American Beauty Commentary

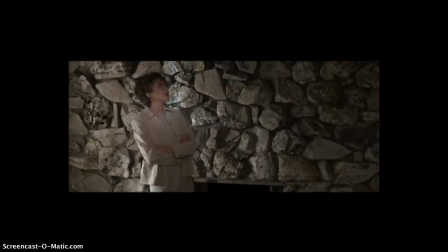250s
It is yet another repeated element of the film and often plays for other characters' key scenes in the film. As she shows the house to these potential buyers, we see examples of difference and variation,
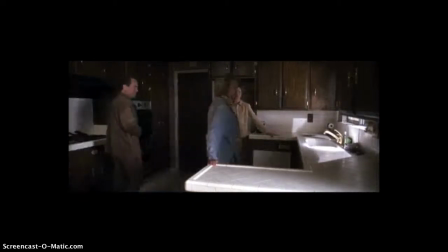262s
another component of form, and how they are used with mise-en-scene to serve a function in the film.
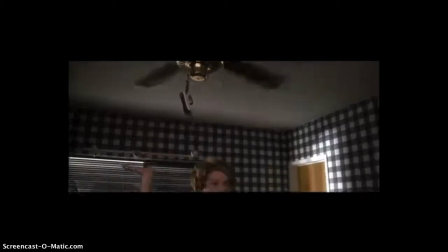267s
Caroline is peppy, excited, and seemingly wound up very tight as she shows the house.
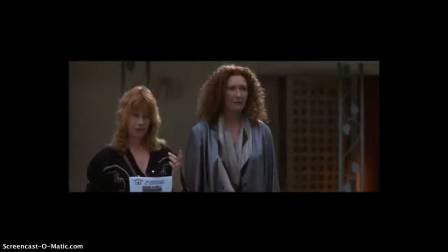272s
The potential buyers, on the other hand, appear uninterested, unsatisfied, and even annoyed with the state of the house and Caroline's attitude. This variation in attitude and character traits between the potential buyers and Caroline,
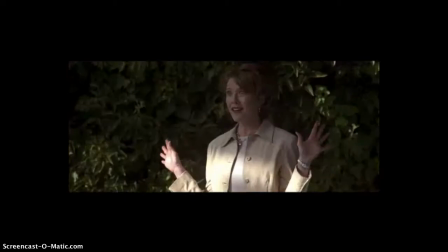285s
and the acting involved on all of their behalf, functions to show not only just how much Caroline needs to be successful,
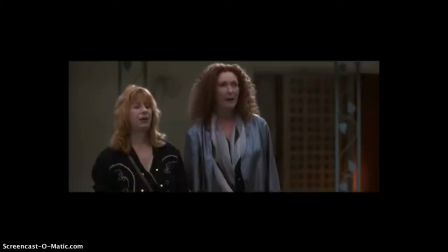292s
but also how this trait of hers is harmful. It is harmful for her and her relationship with Lester, contributing to the cause and effect component of form, as it contributes to Lester's decision to turn his life around, the central plot of the movie. We see how it's harmful to her well-being, as the dissatisfaction of the potential buyers is so devastating to her, and she breaks down crying here in this scene.
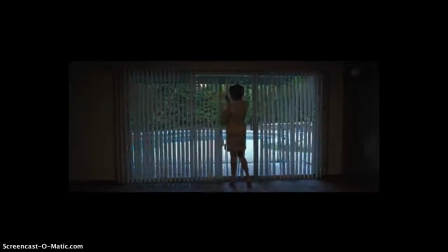314s
She could also have had a breakdown as a culmination of everything going on in her life, but this is open to interpretation of the audience.
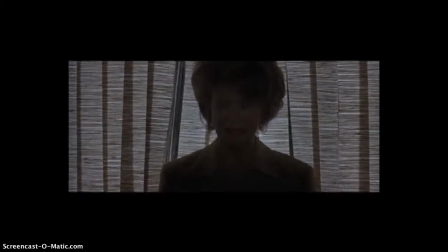322s
It is interesting to note how this competitive trait could have been a good thing, as it is in many other films, but the form of the film and mise-en-scene work together to outline how this is in fact a negative trait in this film. This scene of Caroline's breakdown shows some more components of mise-en-scene and the power it has on the audience's experience of the film.
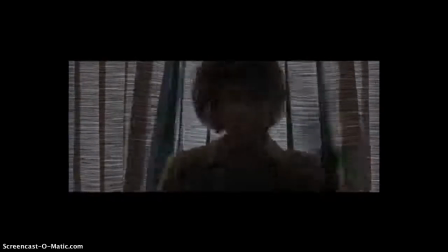342s
As she closes those shades, the lighting changes and gives a feeling of loneliness and sadness.
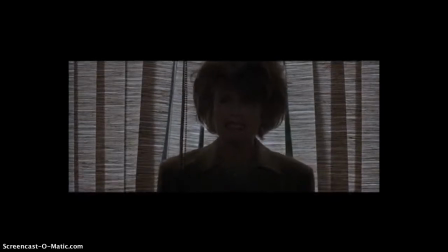347s
Annette Bening's acting, part of the staging component of mise-en-scene, also changes with the lighting. She breaks down and shows the audience how there is more to her than just her competitive nature, and the audience gets a glimpse at how dysfunctional she is.
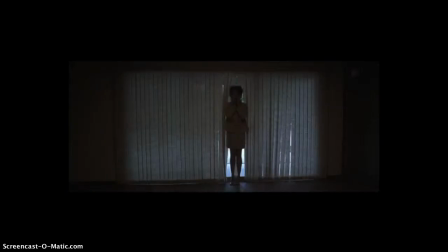362s
Contrasted with the previous scene of Caroline showing the house to potential buyers, which is upbeat and full of light and color, this scene is dark and sad. The audience is able to experience this darkness because of the filmmaker's use of components of mise-en-scene. Furthermore, the audience is subject to a depth of information as they see beyond what Lester Burnham, the central character, is able to see.
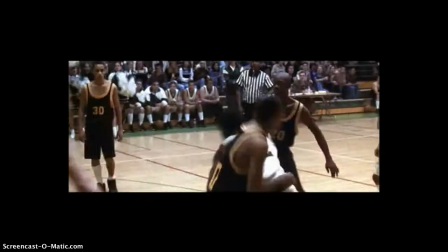384s
This is related to the principles of narrative form.
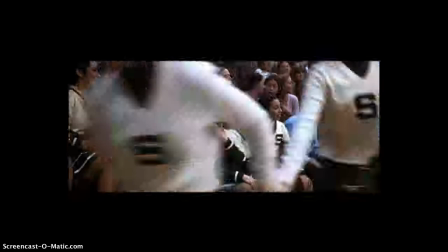386s
In fact, if Lester could have seen the state of his wife in the scene where she breaks down to hitting herself and crying, the plot of the film may have been much different.
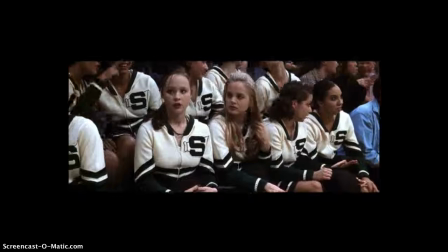395s
In an upcoming scene, here at the basketball game,
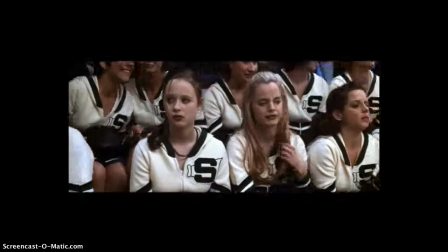399s
Lester fantasizes about his daughter's girlfriend, and it is a prime example of the art of film form,
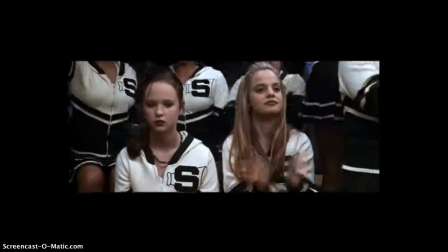405s
mise-en-scene, and the importance of how the audience may experience film. There are several ways the audience may interpret the meaning of Lester's fantasy.
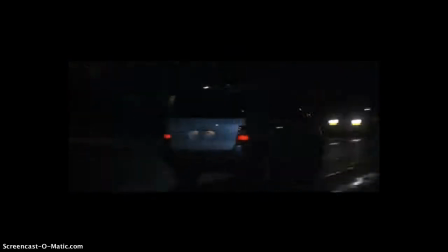413s
Referring back to the 4 types of meaning introduced in the text,
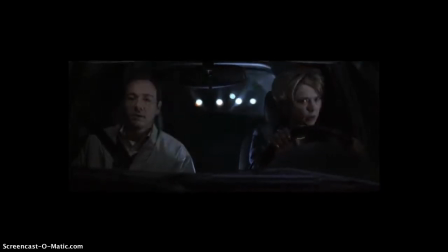416s
the referential meaning of this fantasy is just that a father is sexually attracted to a younger woman and fantasizing about having relations with her. This is just a bare bones meaning, but to look a bit closer, an explicit meaning of this upcoming scene could be that an older man, caught in a dull, unfulfilling life, is overcome by lust and fantasizes about a younger woman,
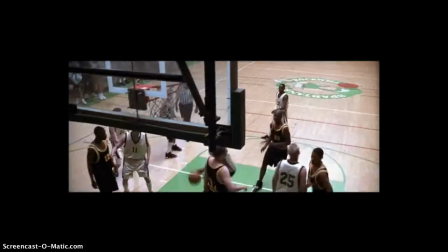436s
bringing more meaning to his life. Furthermore, an implicit meaning of this scene could be that low self-esteem,
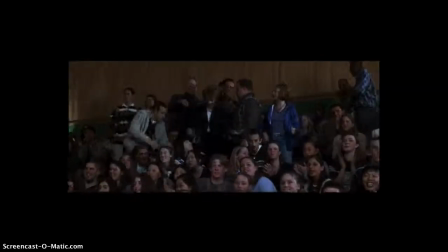443s
frustration, and even boredom can lead to losing oneself in fantasy and being overcome by lust. Again, this scene could be interpreted differently depending on the person. Lastly, there is the symptomatic meaning.
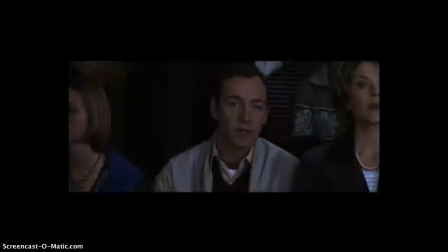455s
As noted in the text on page 60, this meaning is like the implicit meaning as it is abstract and general,
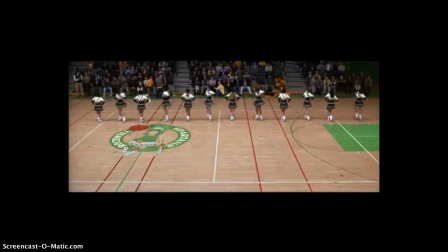462s
but can also be an assumed characteristic of American society.
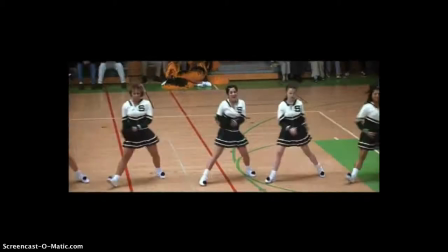465s
For this scene, the symptomatic meaning may be that monotonous 9-to-5 jobs in modern America may lead to problems of self-worth,
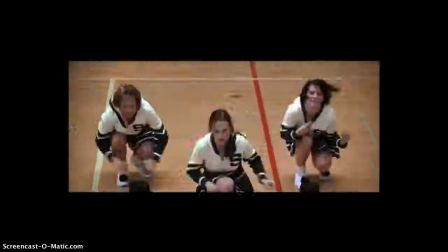474s
depression, and sometimes ultimately suppressed sexuality and sexual deviancy.
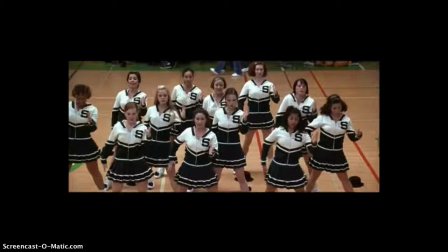480s
But beyond these interpretations, this fantasy, or at least the central character of this fantasy, Angela,
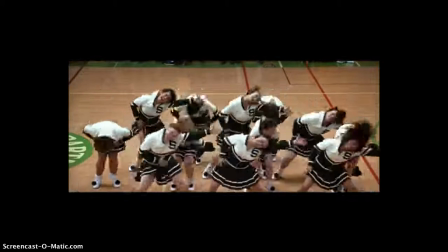486s
functions as a cause for Lester's decision to change his life. She is central to the cause and effect of the film's form.